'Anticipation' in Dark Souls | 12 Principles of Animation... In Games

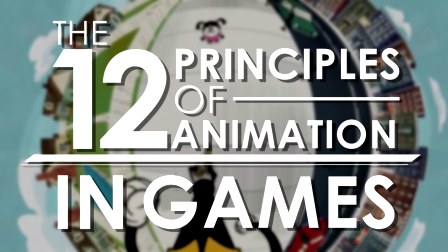Welcome to the 12 Principles of Animation in Games, a series where I talk about the 12 principles of animation within video games. It's quite self-explanatory, really.
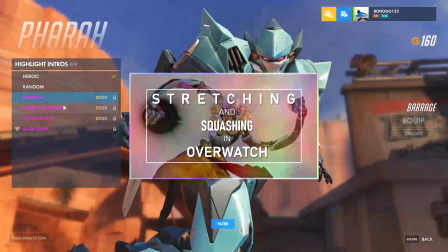We've already covered the first principle, squashing and stretching in games, so if you haven't already, now is the perfect time to catch up.
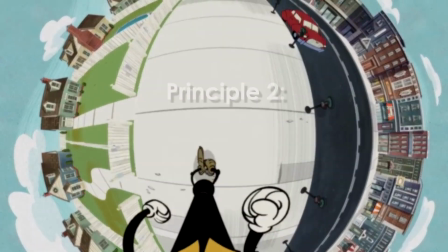If you're all good though, let's crack on with the second principle, anticipation.
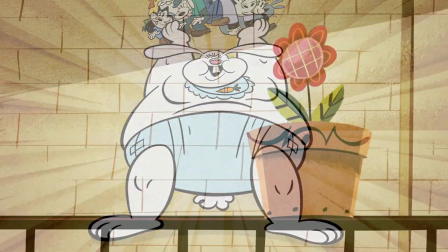Anticipation is used in animation to make actions look more natural on screen, and give the audience some kind of indication of what's about to happen.
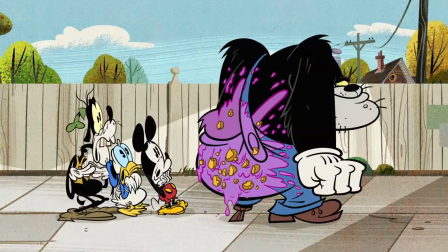For the most part, this technique mimics real life. To throw a punch, most people would naturally pull their arm back first.
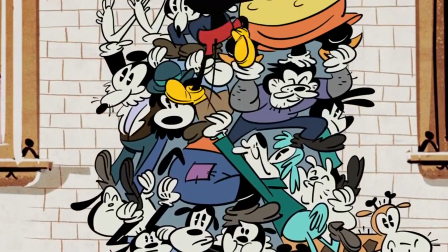Or to jump up, you'd most likely see somebody bend their knees, right?
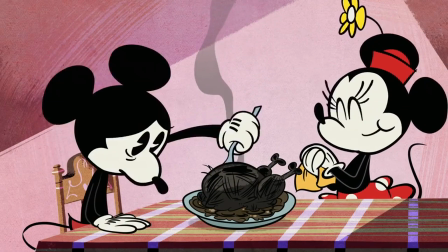Well, that's exactly how it works in animation too. Of course, with some exceptions for comedic effect.
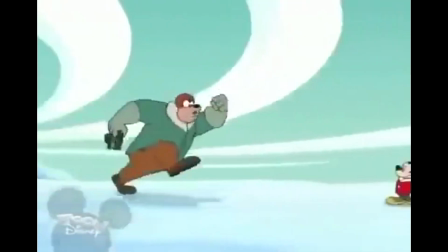Nobody fools Pete.
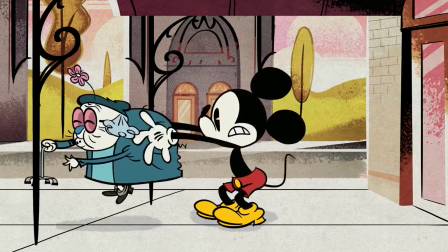So let's take a look at Mickey again, and how he jumps up in this scene.
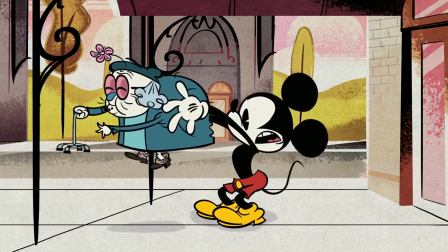Building's on fire!
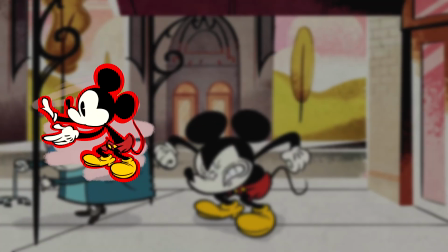You can tell exactly what he's about to do because his knees bend and his body shifts to point in the direction that he's about to travel to.
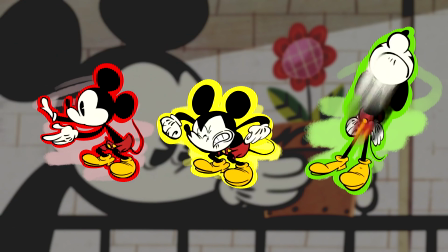It makes the animation a lot easier for people to keep track of and helps shift the focus and focal point of each scene naturally.
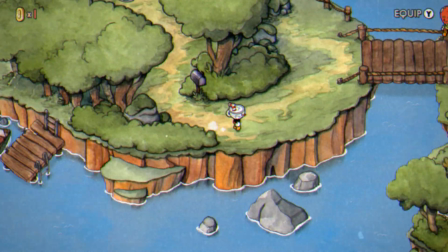However, anticipation has a very different use in video games. In fact, most people probably wouldn't recognize it by anticipation.
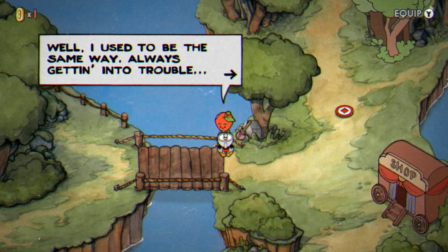It goes by a completely different name, and that would be telegraphing.
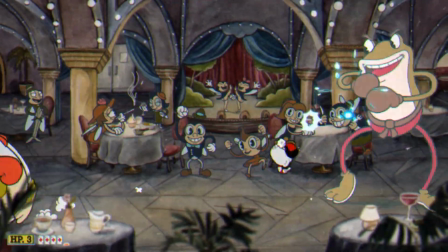While anticipation is used in the exact same context in both games and animations,
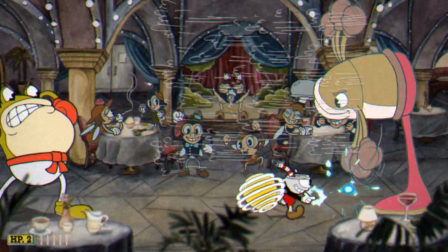telegraphing mechanics in games allow it to get taken one step further.
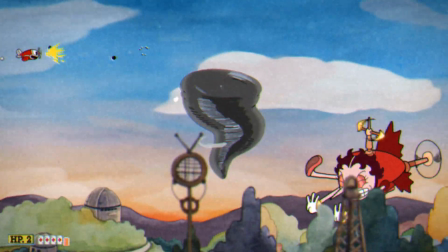Now, these preemptive movements aren't just restricted to allowing the player to see actions more smoothly,
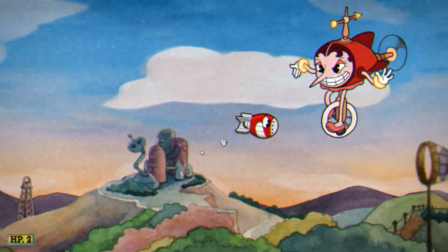even though they regularly do, but now they do two new and very important things.
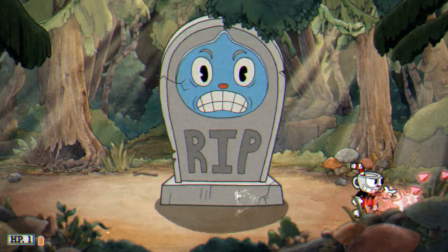The first, more creative result of anticipation when it's used in games is, well, telegraphing.
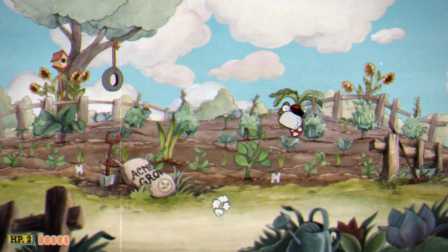Let's look at Cuphead for this, because Cuphead is just a master of telegraphing,
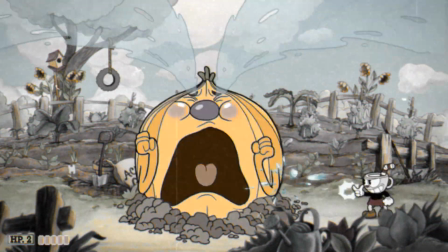using these animations before each attack to tell the player exactly what's coming, and if the player can understand these messages,
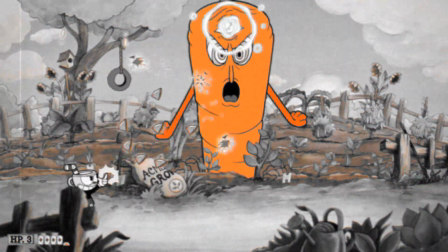it tells them exactly what to do to avoid damage.
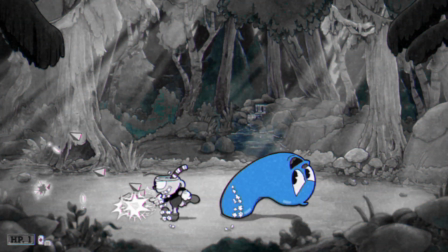For example, if this blob rears his head back, the smart player can recognize that there's a punch coming, and he should dodge.
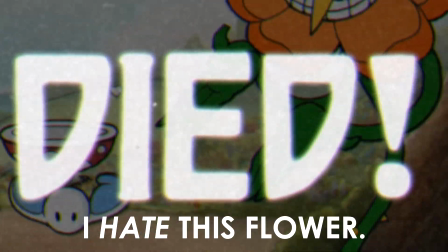Or when one of these very, very annoying sunflowers' vines grips the platform you're standing on,
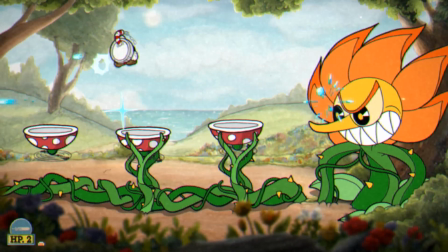you should probably get off that platform because something bad is most likely headed your way.
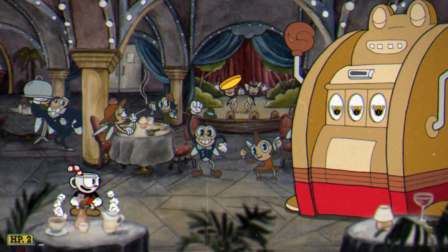It's really smart stuff, right? Cuphead also varies the amount of telegraphing shown to the player to help them understand the lethality of each move.
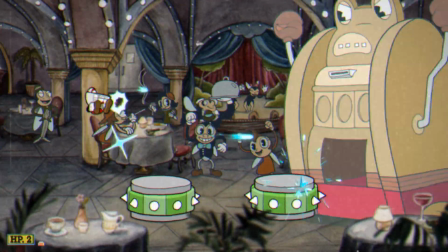A great example of this for me is in the Carnival Kerfuffle stage.
This match will get red hot.
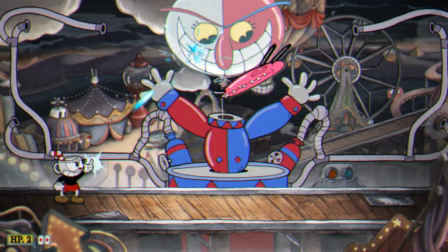Here, during the balloon dog thing phase, there are two main obstacles to avoid, and they're shown in two very different ways.
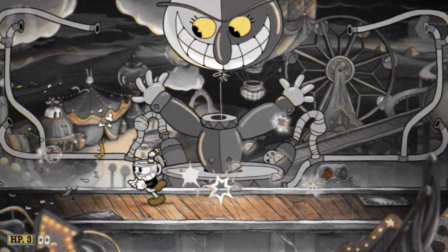The first are the balloon dogs, which are very slow moving and a large, easy target to shoot down and avoid.
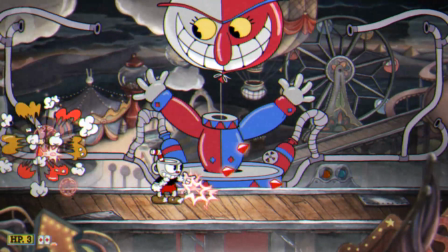They have little to no telegraphing, indicating that they're not very lethal of a threat, especially on their own.
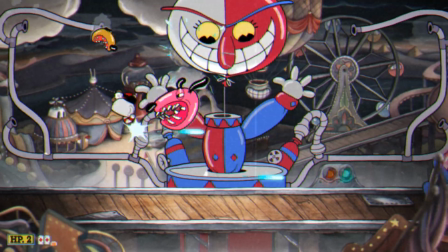However, the other obstacle, the roller coaster,
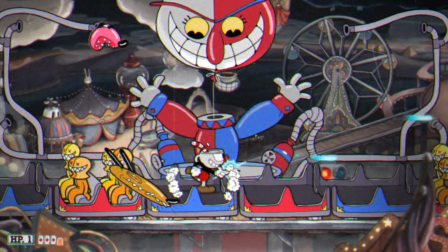can take unsuspecting players for a loop and possibly ruin a player's attempt in one single passing, if they aren't ready for it.
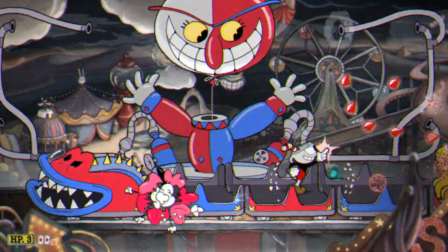So, to make sure the player knows of the roller coaster's lethality and when they should expect it,
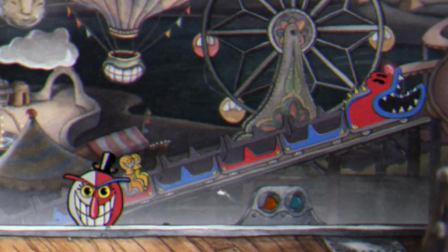they display the roller coaster heading up the tracks in the background, making sure the player sees what's about to hit them.
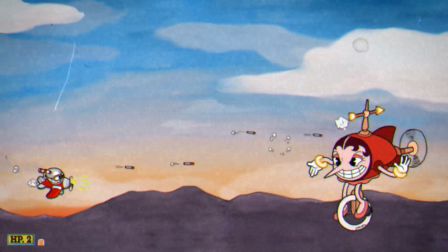This makes a general rule in the game of the more dangerous or difficult an attack,
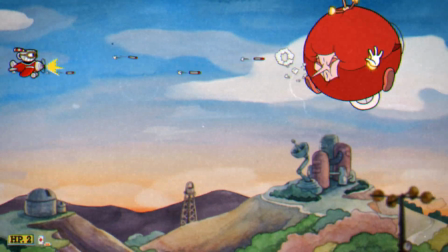the longer or more obviously that attack is telegraphed to the player.
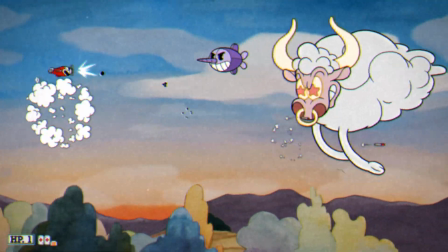Not to mention the fact that a lot of moves aren't properly described until they hit you,
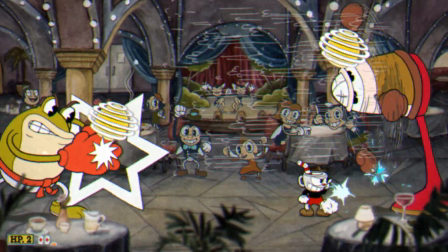very much playing towards the fact that Cuphead is a fast-paced game and each death is a learning experience.